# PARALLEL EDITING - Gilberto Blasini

Parallel editing or cross-cutting is when the film alternates between two or more lines of action that are happening simultaneously. Oftentimes it's used to create suspense, so what's happening in different places at the same time. One of the best examples that I like in terms of suspense is in The Silence of the Lambs.
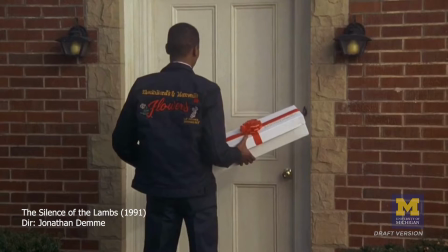0:32 The FBI comes to the house of who they think the killer is, so we see them all outside.
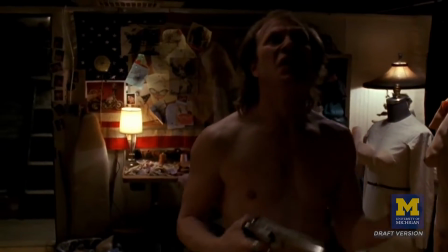0:37 There's a decoy, there's the guy who's ringing the bells, and the action cuts into the interior of a house where the killer is,
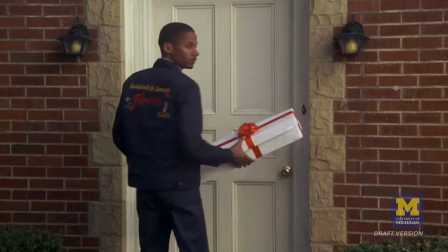0:45 and we see that the killer is hearing the doorbell ringing.
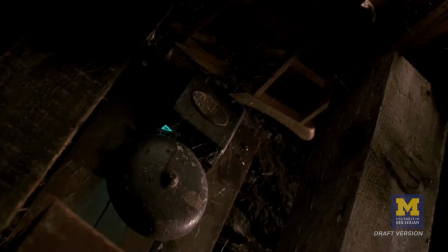0:48 It cuts back to the outside, them waiting, it cuts back to him, he hears the doorbell ring again.
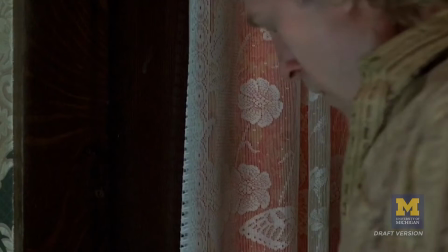0:54 He's moving up to open the door, and when he opens the door, it's Clarice who's outside, and Clarice is alone.
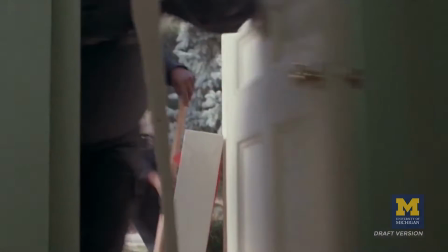1:00 So all of a sudden you realize that these were two different houses. It was the house where the FBI thought that the killer was, and they're wrong,
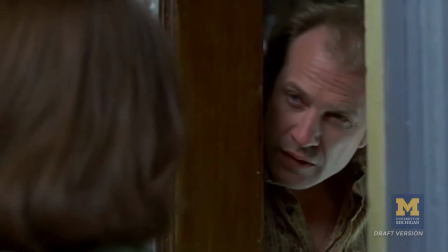1:09 and the house that Clarice is just visiting in terms of gathering more information.
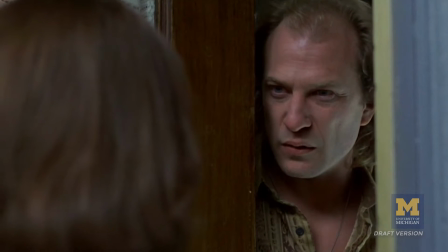1:13 So all of the sudden, you were not necessarily thinking that this was a suspenseful sequence,
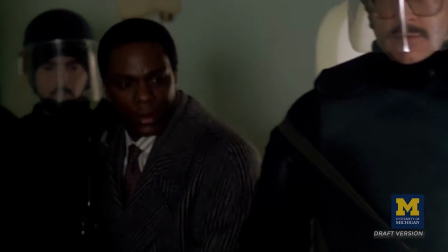1:19 but then you feel a lot of tension because you realize that she's in front of the killer and no one is there to have her back.
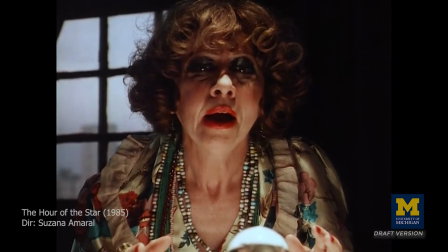1:26 Another example that I would like to talk about is the ending of The Hour of the Star.
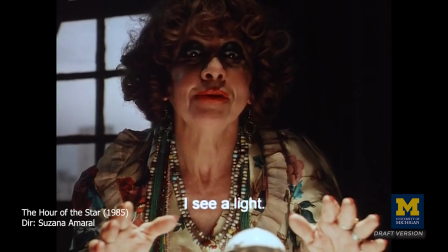1:31 It's a Brazilian film by Susana Amaral.
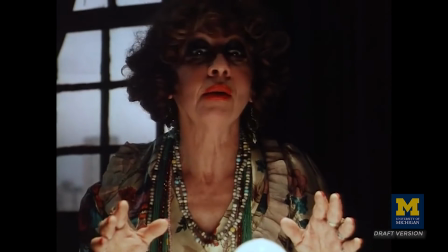1:33 It's the story of Maccabea, a young woman who has migrated into Rio de Janeiro, who's poor, who's uneducated.
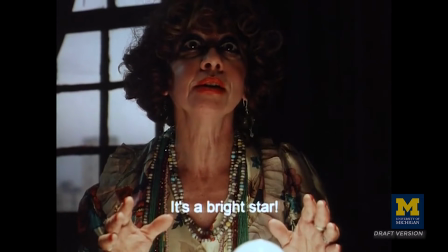1:41 And she's at the fortune teller.
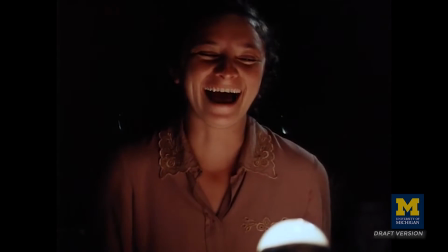1:42 And the fortune teller starts to tell her that her life is going to change, that she's going to meet a man who's going to change her life.
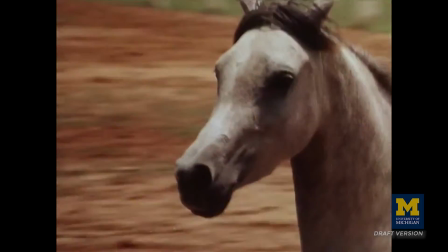1:50 And she starts to say, this is a really good-looking man, a very rich man.
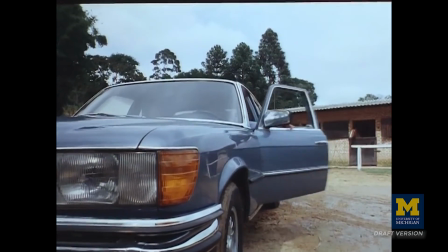1:55 Then the film cuts to these images of this young man, wealthy, and he just gets in his car and starts driving.
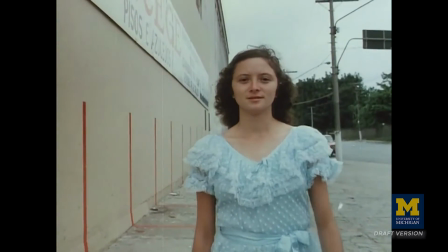2:03 The action goes back and forth between Maccabea leaving the house of the fortune teller and the guy driving in the freeway very fast.
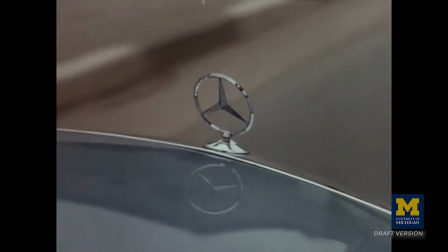2:12 Goes back to her, she goes outside, and she's walking on the street. It's showed in slow motion.
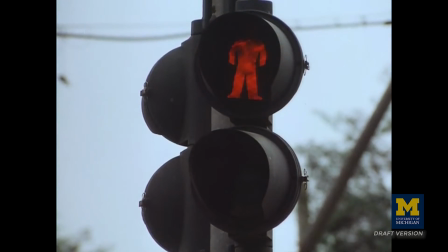2:18 So then he's going fast, she's just walking slowly, and goes back and forth between the two actions.
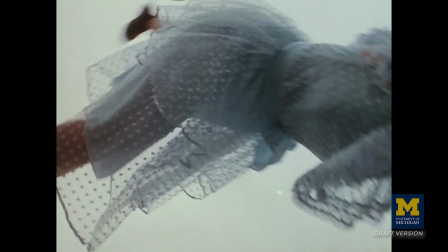2:24 And by the time that the two actions come together,
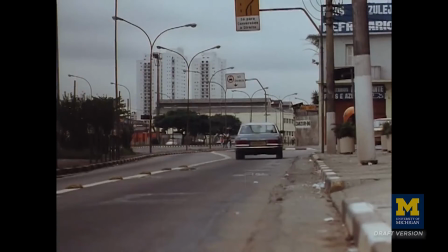2:28 he runs over her. and runs over her and leaves, and leaves her dead in the street.
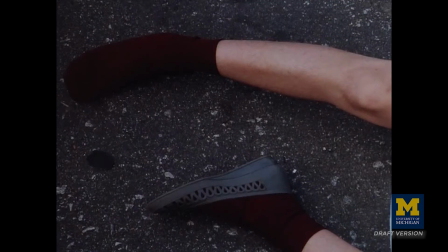2:34 She found her happiness, right? But the happiness came at the expense of her life was so miserable, and people didn't care about poor people as much as they should, that death became the one solution for her life.